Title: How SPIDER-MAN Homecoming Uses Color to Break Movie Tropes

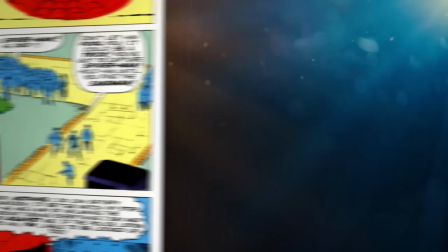That was the point. They were larger than life superheroes. And that is one way that Homecoming tries to stand alone.
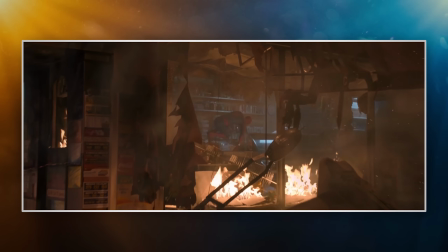It takes the preconceived orange and teal effect and it throws in something unexpected in the form of this saturated red suit.
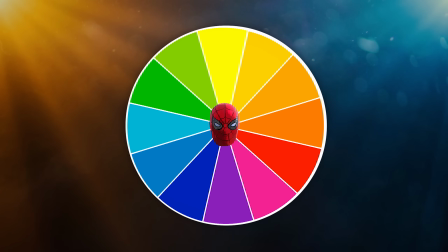And I mentioned the colour wheel earlier and how you look for opposite colours to find things that work together well.
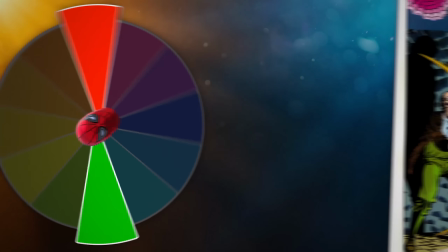And if we take red and jump across the wheel, we end up with green. And without getting too much into it, you see this all throughout Spider-Man's villains from the the comic books.
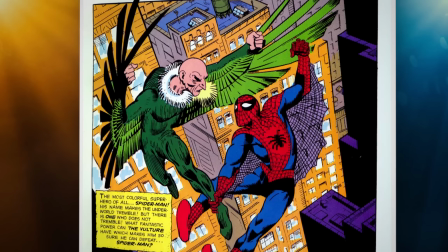So many of them are green. Vulture, originally from the comics, had a green suit. You've got the Green Goblin, Lizard, Mysterio, even Sandman had a green shirt.
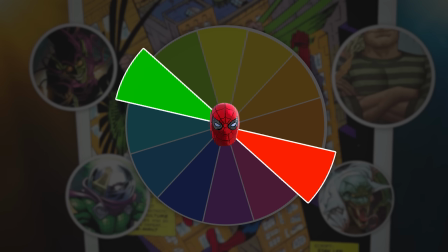Those colours work together, but there's a nice subtle touch that they are diametrically opposite on the colour wheel, which speaks nicely also to their natures in the story too.
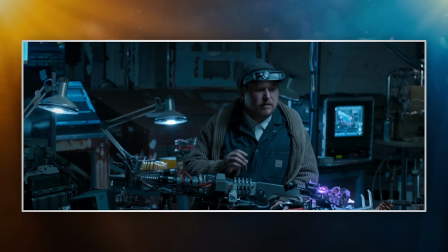So in Homecoming, we get another colour out of the orange and teal register, and of course, as I've just said, it is green.
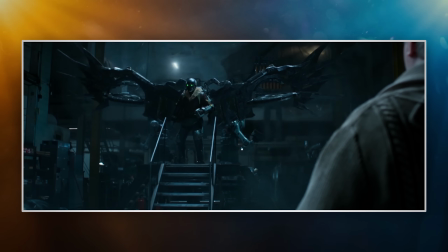The Vulture has his scary green eyes, and that is way out of the boundaries of the orange and teal effect.
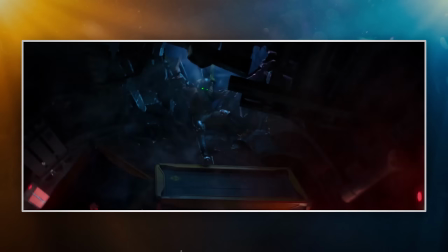When you see the Vulture in the sky and his green eyes floating, it really pops in this film. There's also a lovely moment later in the film I've just got to mention, where Vulture's out of costume,
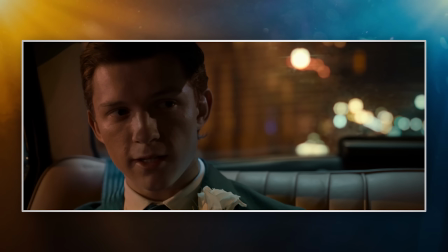and he finds out a bit of key information while he's sat in a car, and he's sat at a stoplight. And almost like a light bulb,
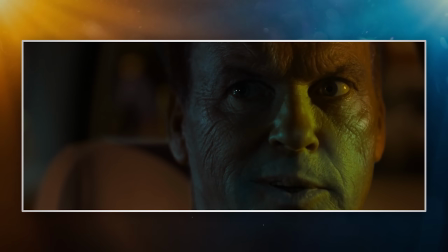the stoplight pops and changes to green and casts directly onto his face when he realizes,
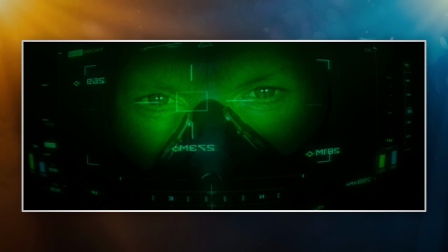symbolizing that link to green as the Vulture, to green as evil and bad. It's a smart visual decision enforced throughout the film.
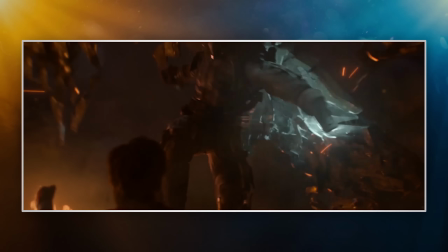By limiting the palette so drastically for everything else to just that orange and teal, they've really made the moments with Vulture and Spider-Man in costume stand out so much.
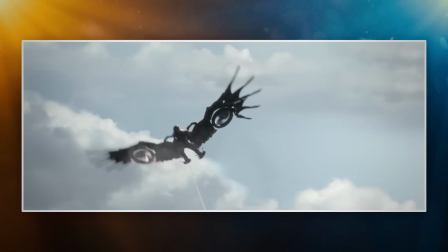And you could argue that there's a clever reasoning behind that, to emulate the idea of superheroics in the ordinary world.
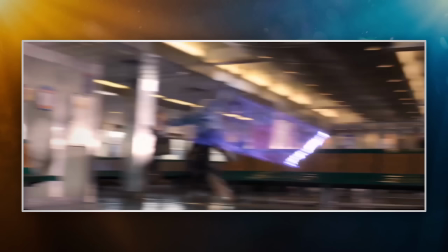And there's one other final colour that does this, the purple of the alien technology in the film. Again, it's a new colour and a world where nothing else we see is purple.
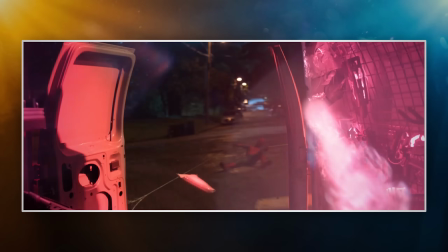It glows through material in the film. We see a purple explosion, we see purple gusts of smoke from the weapons being used, and it does look otherworldly.
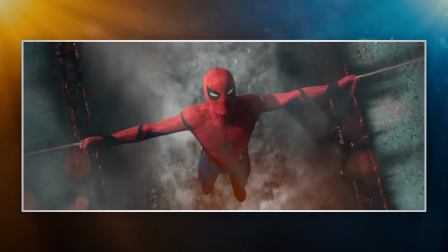It looks fantastical, it looks different. And that's the strength that a lot of blockbusters, when adopting the orange and teal effect, haven't taken advantage of.
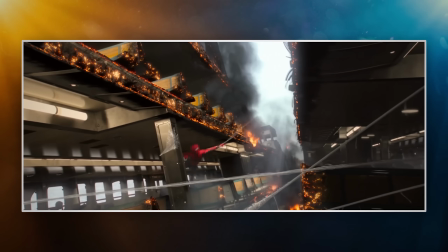Because if I only show you two colours for an entire story, but then suddenly I throw in a very bright, very bold, very deep red, it's going to stand out to you.
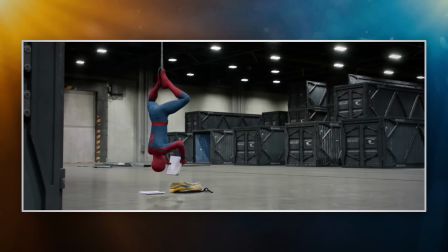It's going to make itself known. Variety is the spice of life and all that. And by constraining the visuals to allow a couple of moments to really pop,
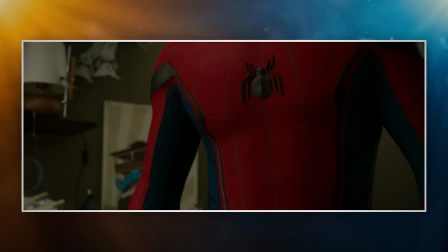it gives life to the magical and fantastical elements of Spider-Man Homecoming in a clever way.
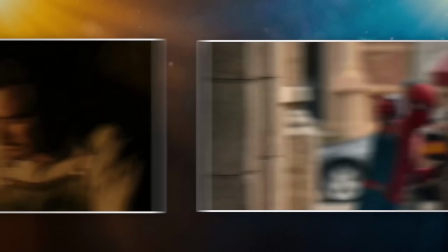Next time anyone bemoans the boring use of drab colours in a blockbuster, point them to Spider-Man Homecoming's embracing and adapting of it.
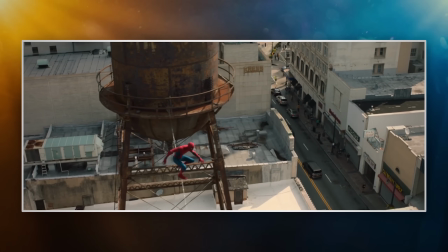Thanks for watching. And thanks for having me on as a guest host this week on NerdSync.
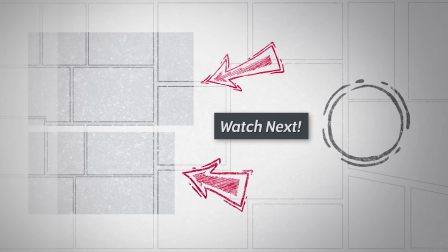If you want to hear more from me, every week I take a dive into visual storytelling in comic books at my channel Strip Panel Naked. Here's an episode about Spider-Man's first comic appearance for you to take a look at. For more analytical looks and writing, I've got a new magazine called Panel by Panel, and you can find that at
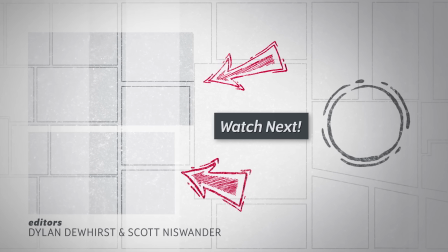panelxpanel.com. You can also find me on Twitter for more comics talk and analysis at HassanOE.
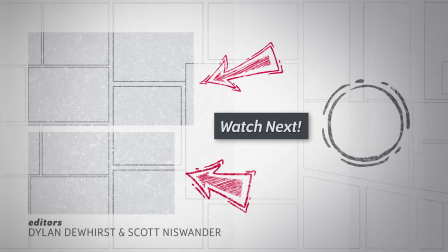Until next time, nerds.